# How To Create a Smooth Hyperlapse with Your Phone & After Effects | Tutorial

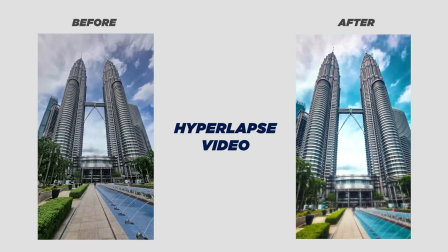2s
Hi everyone,
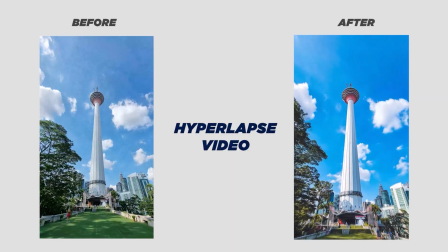4s
today we will go through the process of creating a short and dynamic hyperlapse video using only your smartphone and After Effects.
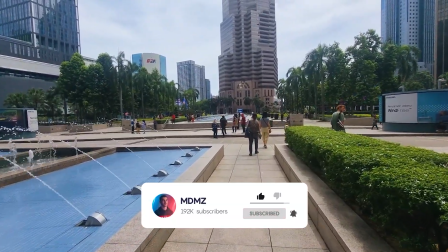14s
Before you start shooting, make sure you pick a suitable location for your hyperlapse. Tower or pyramid shaped buildings make a very good subject,
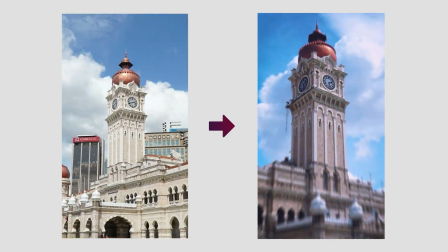21s
and we can either move towards the building or around it as long as you can start at a
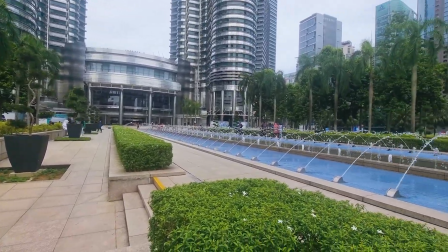26s
distance where your subject is visible and there is a convenient pathway for you to walk on.
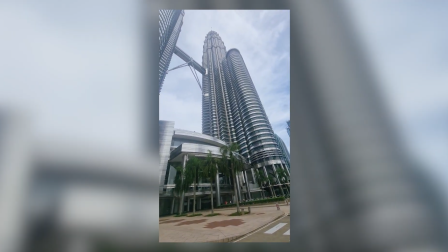31s
Another thing that makes the hyperlapse look really lovely is natural movements around the subject.
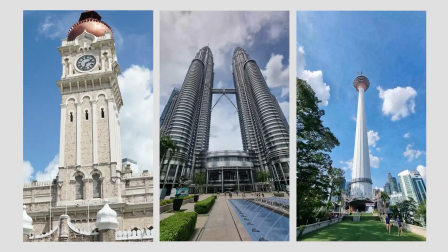37s
I like to use clouds for that, so shooting in good natural lighting conditions with a bit of clouds in the sky will positively affect the output.
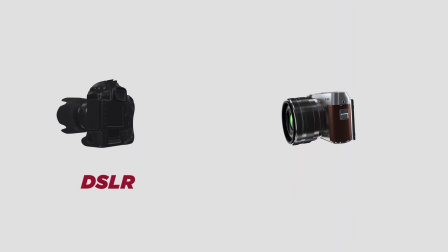45s
Now you can obviously do this with a DSLR or a mirrorless camera, which has several advantages, but today we're going to focus on using a smartphone to shoot, and the editing process will practically be the same no matter what type of camera you use.
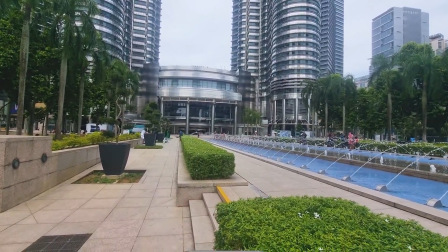60s
Once you're in location, pull your phone out, launch the camera app and select photo mode.
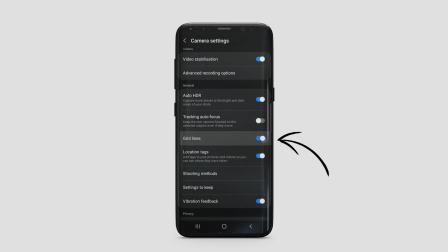66s
Next, go to settings and enable grid lines. This is going to help us keep a good track of our subject and make sure it stays aligned.
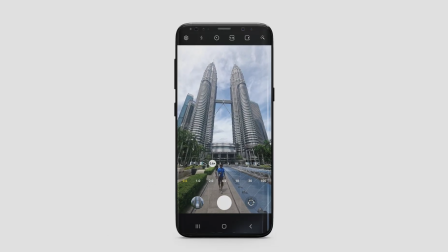74s
I like to use a wide angle lens for my hyperlapse videos. It does come with inconsistent distortion sometimes.
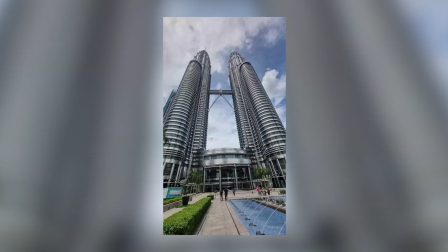81s
There are a few tips you can follow to avoid that, which I will go through in a bit.
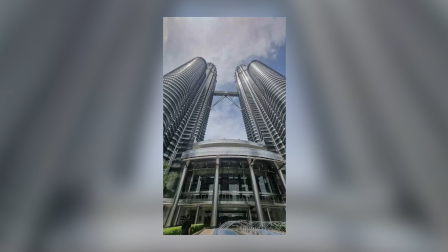86s
But if you want to play it safe and the subject fits within your 1x camera, just go with that.
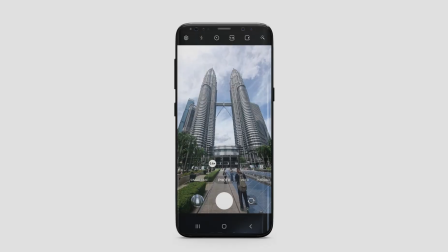91s
Before you start taking any pictures, make sure you use the grid lines as your guide.
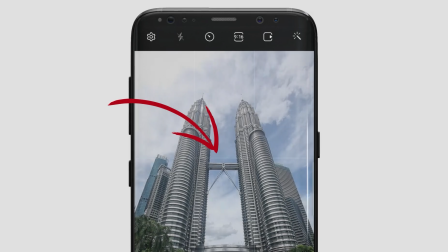95s
So what I'm gonna do here is align the horizontal line to the bridge that links both towers as much as I can.
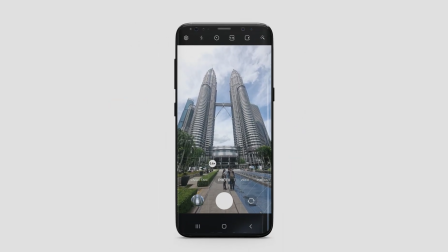102s
Make sure the composition looks good and snap the first picture.
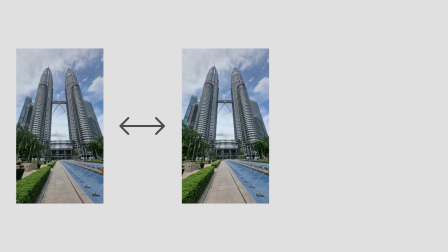106s
Take a step forward, doesn't matter how far you go, as long as you maintain consistent gaps between your photos, and same goes for the camera's height from the ground.
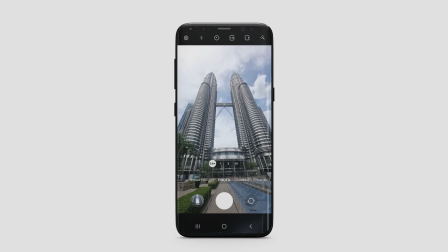114s
Once you've taken that second step, pause for 2 seconds or so, make sure the grid lines and the subject are properly aligned,
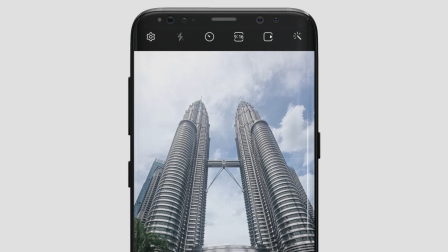122s
and snap another shot, and repeat the same process while moving forward.
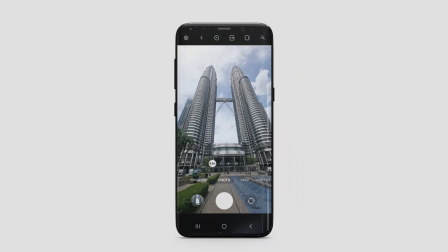127s
The reason I mentioned pausing for a couple of seconds is so you can get more movements in the clouds. Make sure that you don't stop for too long and that you keep the timing consistent, otherwise you'll get a jumpy motion at the end.
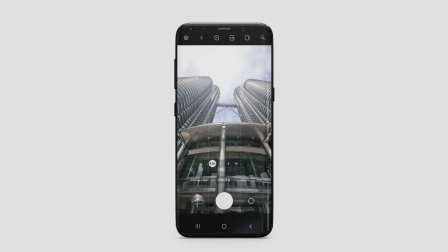139s
You can snap as many pictures as you want. Once you're done shooting, you're back home and ready to edit. Copy the files over to your computer and open Adobe After Effects, which we will use to piece the frames together.
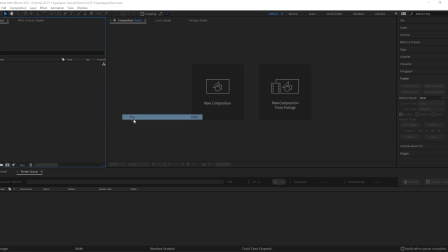152s
Right click over here, go to Import, File, navigate to the photos, select the first frame.
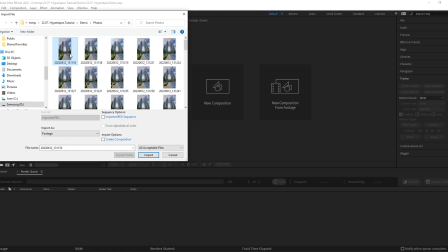159s
To import all images as one sequence, enable Import JPEG Sequence,
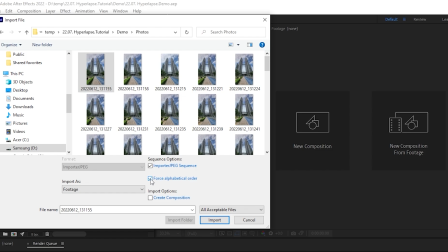164s
and make sure you also enable Force Alphabetical Order and hit Import.
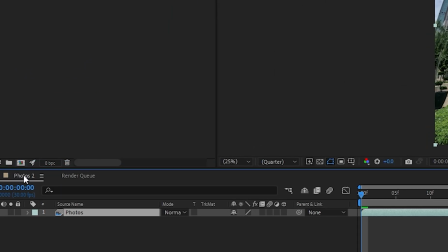169s
Let's drag the new sequence over here to create a new composition. And real quick, let's go to the composition settings.
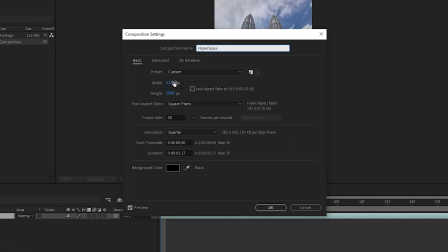177s
I'm gonna rename it to Hyperlapse, set the resolution to 1080 by 1920, the frame rate to 25, and for the duration, I believe 4 seconds should be enough.
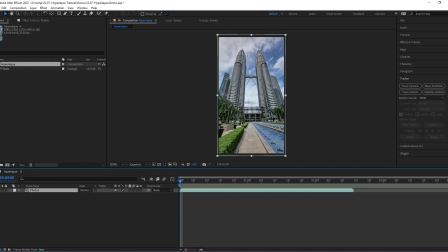190s
So let's go with that and click OK. Change the preview resolution to full, double click on the sequence layer to open it.
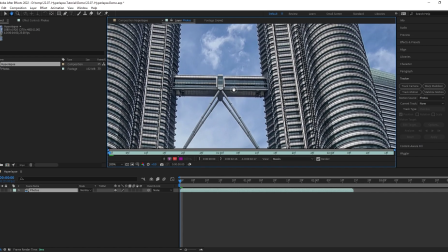198s
And first thing we need to do here to prepare for the stabilization process is use the tracker tab.
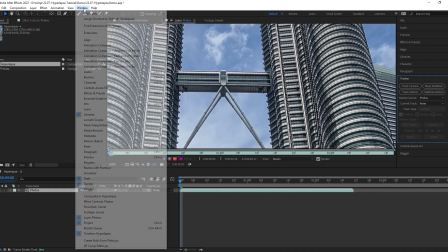204s
If you don't see it in your workspace, you can simply enable it by going to Window and make sure the tracker here is enabled.
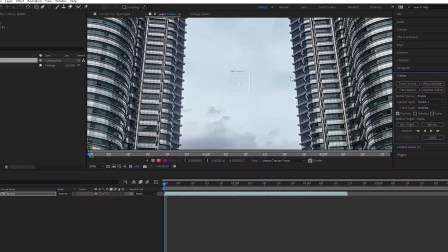212s
Once you get that, go ahead and click on Stabilize Motion. You'll notice that a new tracker point showed up on top of your footage here.
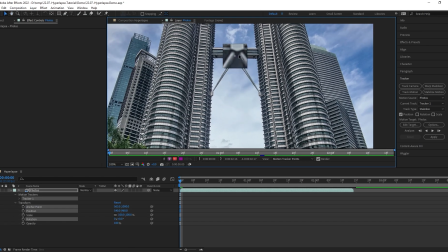220s
Move it to a high contrast area in your image, somewhere around the center of your subject.
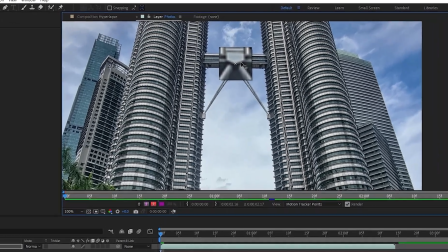226s
In my case here, I think this dark area in the center of the bridge is perfect.
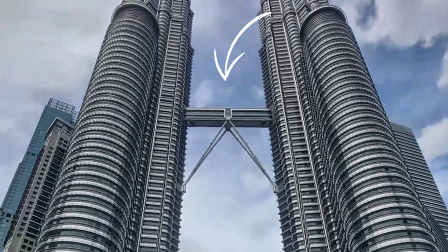231s
And for best tracking results, make sure that the area you're tracking is visible throughout the whole clip.
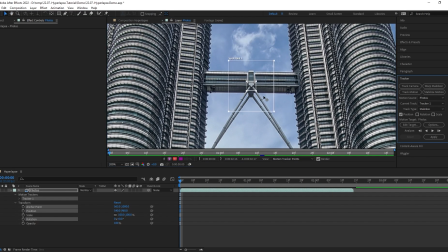238s
Let's enlarge the tracking area a bit and then click here to start tracking.
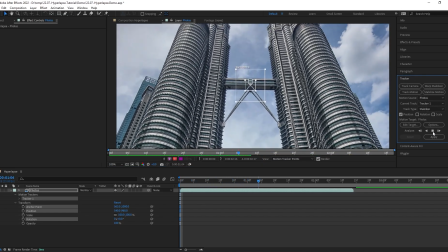243s
This is where After Effects will start analyzing and tracking the footage frame by frame.